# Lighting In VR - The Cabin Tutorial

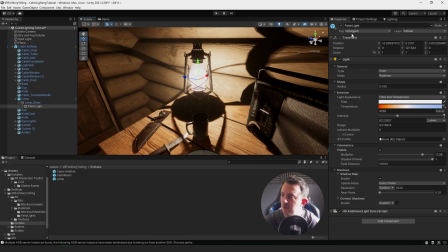218s
The shadows that this light creates are on the point light. we've
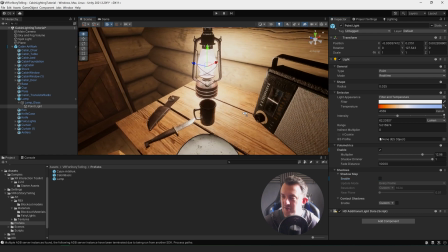223s
got just what it looks like without the shadows enabled and then with the shadows enabled
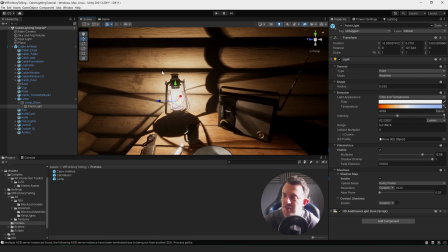228s
it looks very cool the only thing i'm not too sure about at this stage is the the shadows that the actual casing of the light is giving off and if we wanted to turn that off we could just go ahead on the meshes where we've got our lamp here we could just say
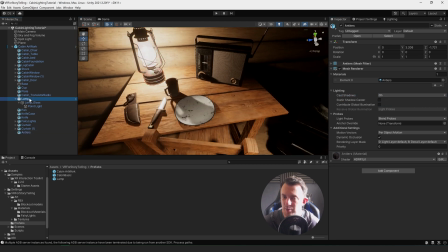244s
class shadows off and but then everything else in the scene will keep shadows on so as we move it around you'll see everything else is casting
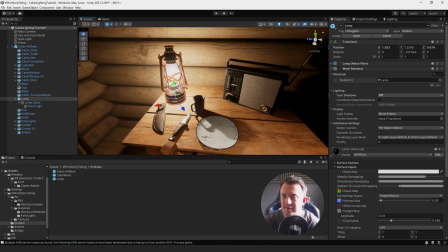251s
shadows apart from the lamp itself which is more realistic if it was just doesn't look so great so i think for now
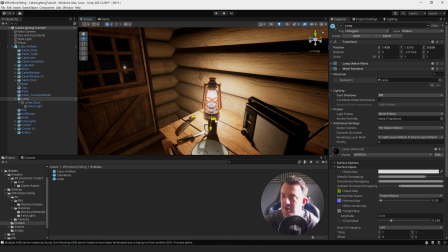259s
we're going to leave those off just because it is quite distracting and there'll be like lines going all over the place if you watch again see move around whilst it looks
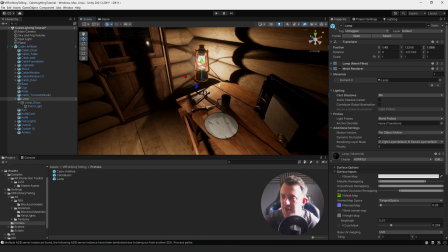267s
cool and very dynamic it will make it feel a little bit disorientating i think and
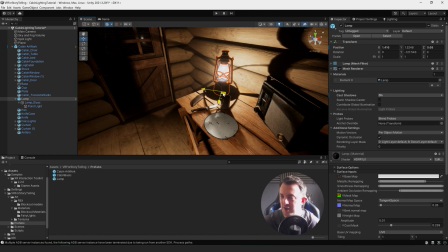272s
potentially make you feel a little bit ill in vr if you've got this stuff moving around
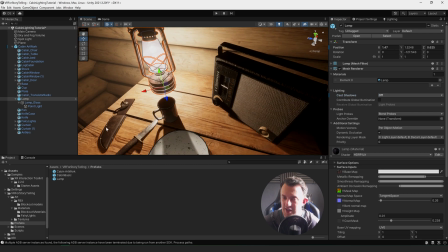278s
so maybe let's try it off for a minute and then we can always turn it back on later and see how
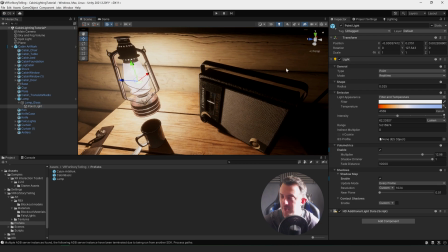282s
it looks so nothing really special going on with the lighting at the moment it's just coming from this one point light with its volumetrics and shadows enabled and
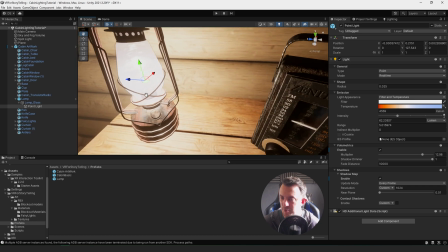290s
the resolution of the shadow map is set to 1024 there would be this option as well to enable the contact shadows which whilst it makes
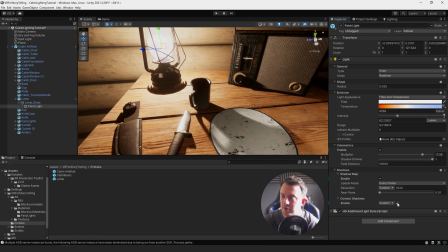298s
it look more realistic you can see as i toggle things off and on there i don't feel we're really going to get a benefit of it in VR as such.
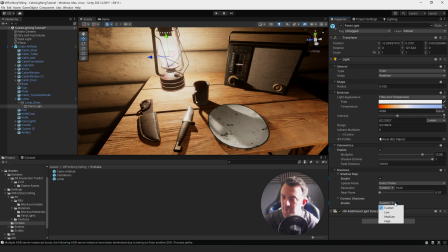307s
So I think we'll go ahead and leave that off for the time being. Again we can have a look at that later on when we're in VR.
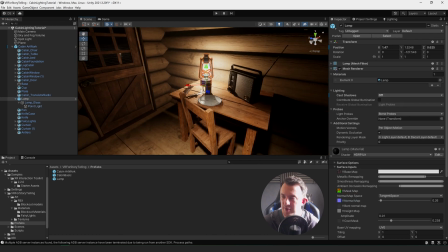313s
So that's our main light source at the moment and when we start moving into the story and setting up timeline and animating some of these components
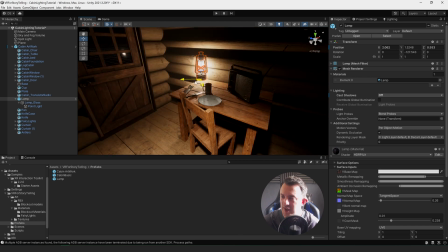321s
you'll really see the benefit of these shadows that get cast around from the objects in the cabin and it's going to look amazing in VR.
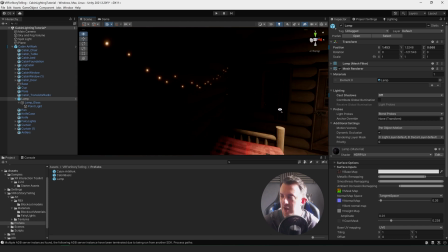330s
So that's that light source. our second light source are these lights now these are going to work a little bit differently as we move through our story these lights are going to be animated and if any of you have seen stranger things when there's someone in the upside down and they go near
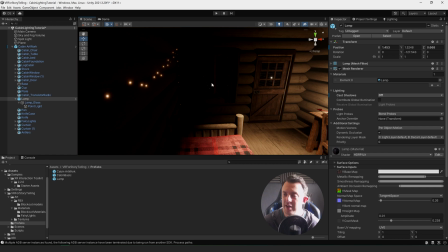343s
an energy source or lights and you they can manipulate them in the upside down and it affects the real world that's
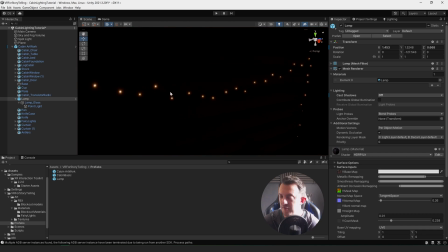350s
kind of what's going to happen here totally different story from stranger things but these lights are manipulate these lights based on the proximity of another object that's how we're going to control it so as something gets near it all the lights
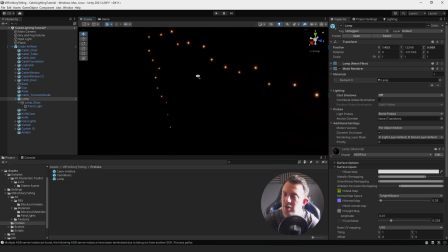365s
are going to go off and then only the lights that are within the range of this target are going to come on because we're going to be able to animate that target and do some cool interesting things with this light in our story the idea being that you're in your lodge you
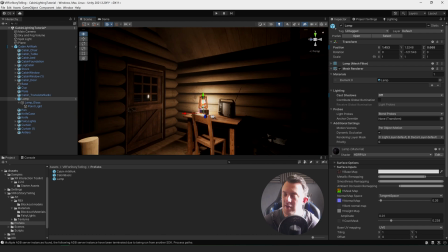380s
hear that there's been some ufo encounters in the area and the story you're going kind of shrug it off but then strange things are going to start happening in
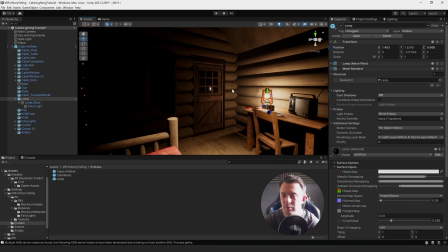387s
the cabin you'll hear noises on the roof think signs with mel gibson but in a cabin so what we'll do
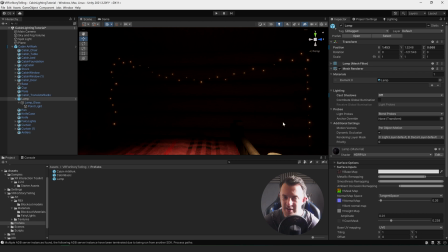395s
now is we'll go ahead and look at how we can do that with these lights these fairy lights here hopefully you can see that on the video okay how we can control the visibility of these lights based on the proximity of another object and all these objects are these little points of light are just little pieces of mesh
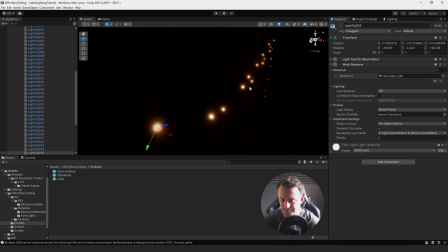412s
that go called the light tips and you can toggle them on and off and that's what we're going to do through our script so let's have a
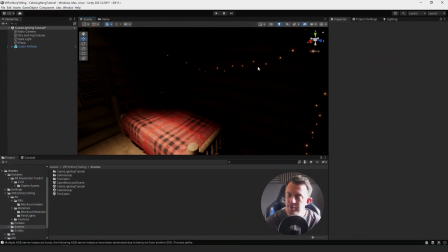420s
look at how we can create that in our scene i want to control all the scripted elements i don't want to have to go through my cabin prefab and
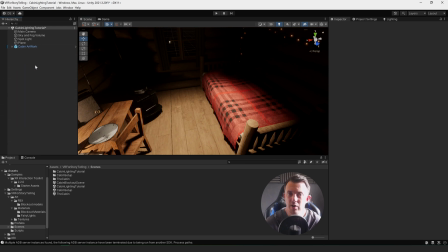428s
put scripts on individual things because they'll be hard to find later on when we try and do it all in timeline so what i'm
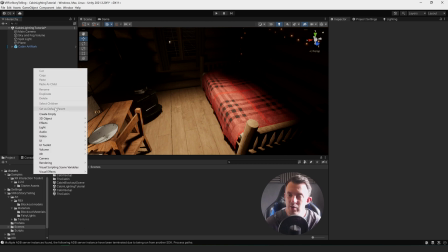434s
going to do is i'm going to create a new empty game object
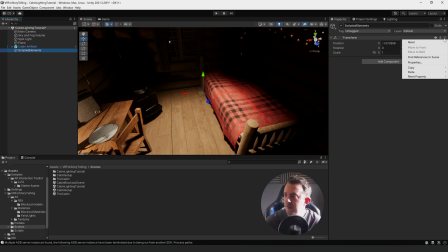437s
and call this scripted elements and that's going to be at 000 let's bump it to the top
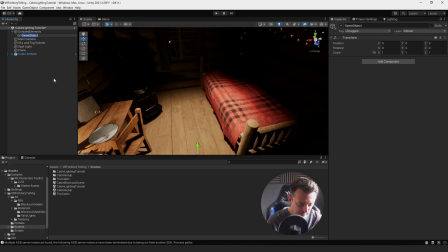445s
and we'll create a new game object in here we'll call this one rope light pull that rope light controller and in the project